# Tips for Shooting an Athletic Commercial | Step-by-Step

We're on our second shot and there's always that little bit that you can push the extra mile.
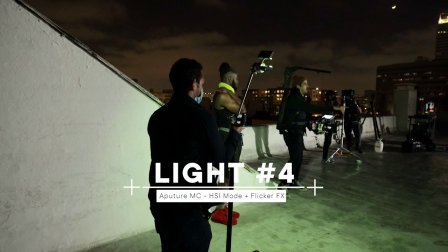What I want to do is light him up as he's walking in with a flickering kind of a green neon city
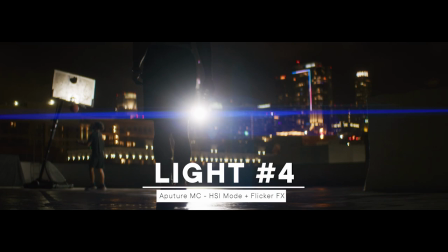light just to kind of add to that grittiness and play into to that grunge and the imperfect grittiness of the city.
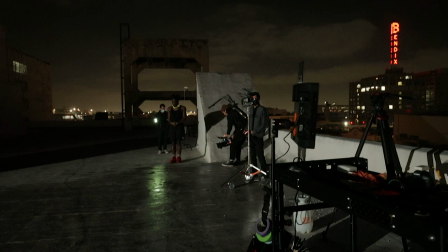All right, in three, two, one, action.
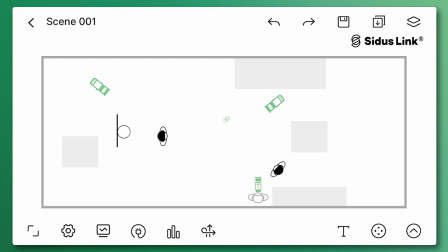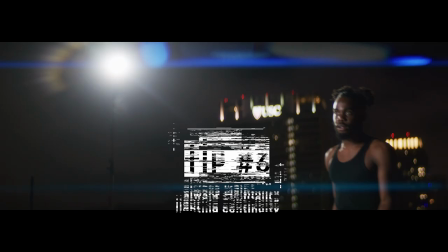So we're done with wides and now we're gonna go into the closeups. And the important thing with getting coverage of the closeups is maintaining continuity.
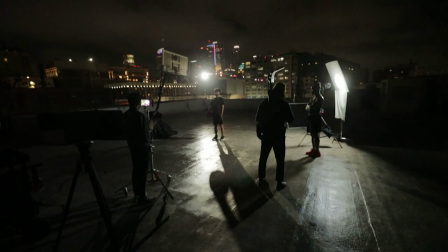And that means making sure the key light is on the same side of the face. And this one's a little different because we're rotating the scene so that we can see more of a better background.
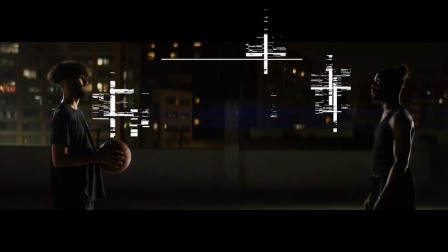So we just gotta make sure the light is still hitting the same side of the face that it was when we first established our scene in the wide so i think
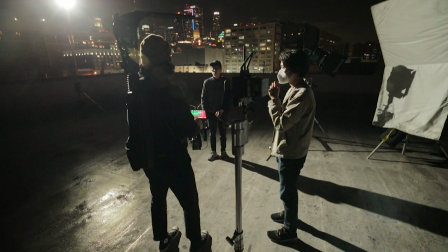we shoot this way so you stand over here because um in our wide that we established
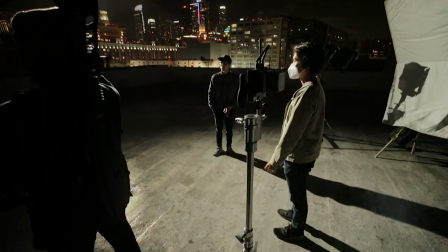the lights the key lights were were lighting up their right side of their face so if t is looking at this way the light was coming from here so the second thing i want to look for in close-up coverage is i don't want to rely completely on those back lights to be
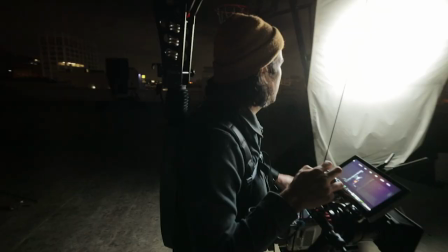lighting up the face so So what I'm going to do is I'm going to take a 300D Mark II, I'm bouncing it into a floppy ultra bounce,
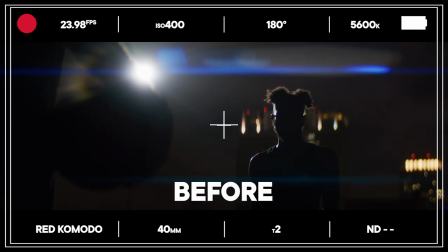and what that's going to do is it's going to wrap that edge light so you can see the emotion, but it's also going to give our characters a catch light.
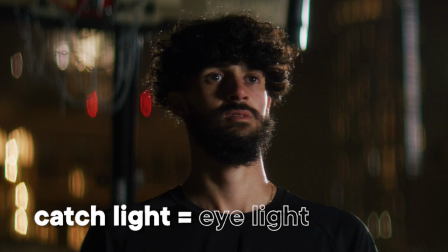So you're basically seeing every motion on their face, you're feeling what they're feeling, and you're getting a nice exposure across their face.
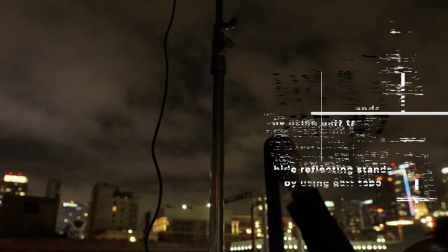So in order to make that light stand not so distracting and look like an actual C stand, we did a couple things. First of all, we took our gaff tape and we blocked the light that was hitting the light stand and reflecting light back into the camera.
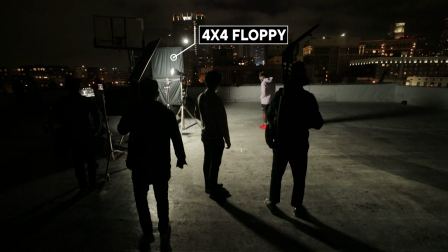And we blocked that out with this 4x4 right here.
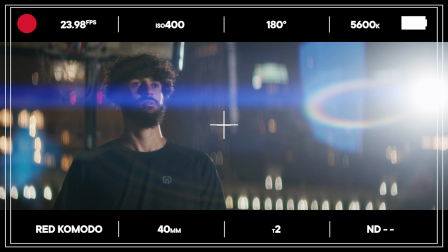It still appeared in the frame, but to my eye, it looks like a street lamppost. And I think that passes. I don't think anyone's too distracted by it. I think we're good to go. So for composition, I'm going to keep one of the actors dirty in the frame.
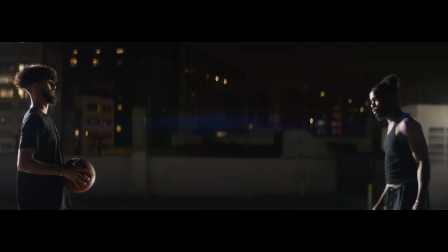And what that means is I'm going to use the actor's shoulder as foreground, and it's going to be peeking into frame while I'm focused in the actor in front of him. So the reason I want to keep them dirty in frame is because at this point of our scene, I want them locked into each other. They're both sharing the same frame. They are head to head, and we want to kind of encapsulate that.
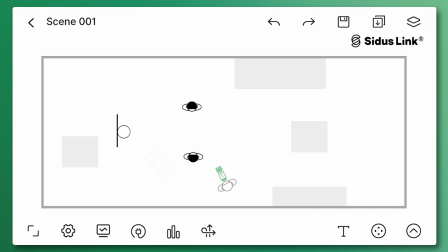All right, in three, two, one, action.
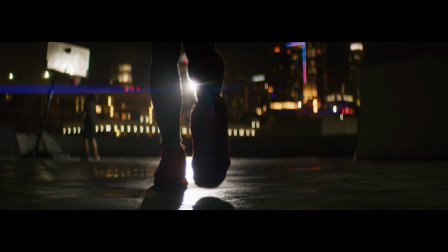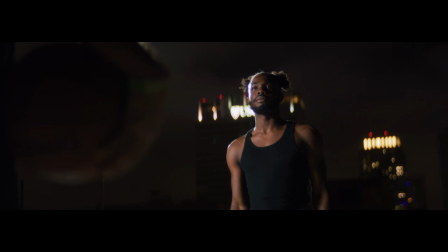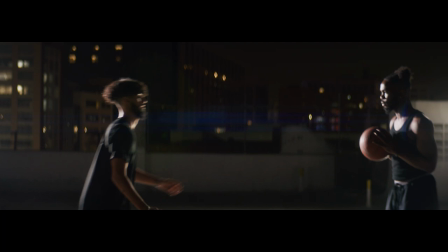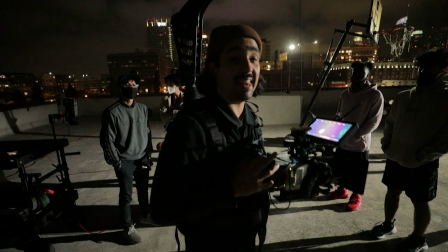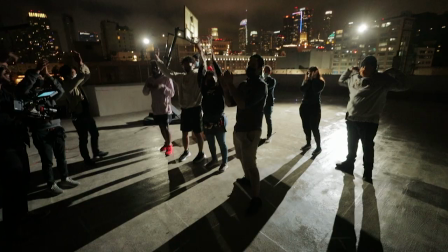and you guys I think that is uh that's a wrap. Let's go! Let's go!
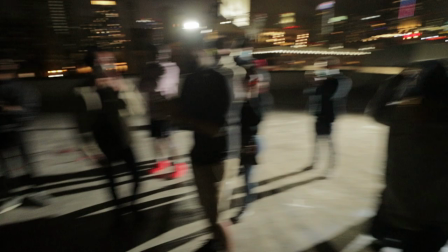Cool. All right guys that's a wrap that was so fun I love doing that thank you for joining me and the rest of the Aperture team.
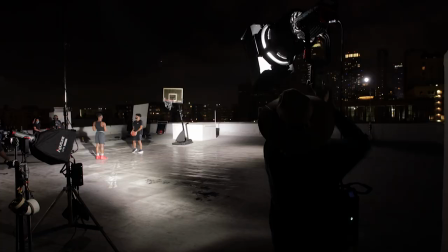We covered grittiness, we covered high contrast, we shot with anamorphics.
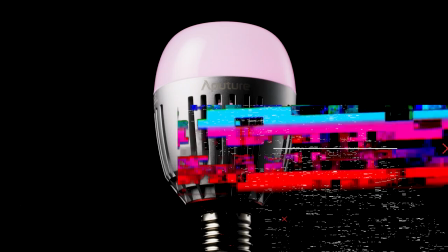Man, that was so fun. I want to know what techniques you learned that you can apply to other genres in film production.
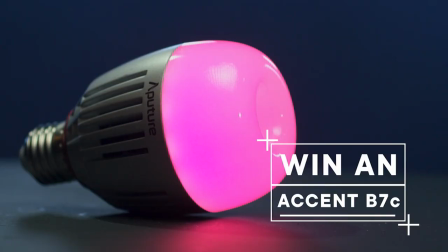Comment below. We're giving away a free B7C. One lucky winner.
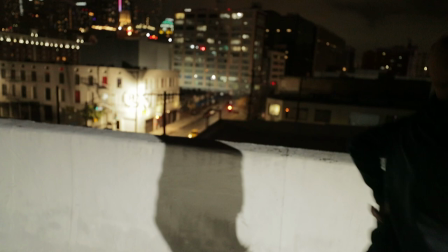Get down there in the comments. I can't wait to see you guys next time. Peace out. And that they'll just kind of fall off into the background and not be noticeable.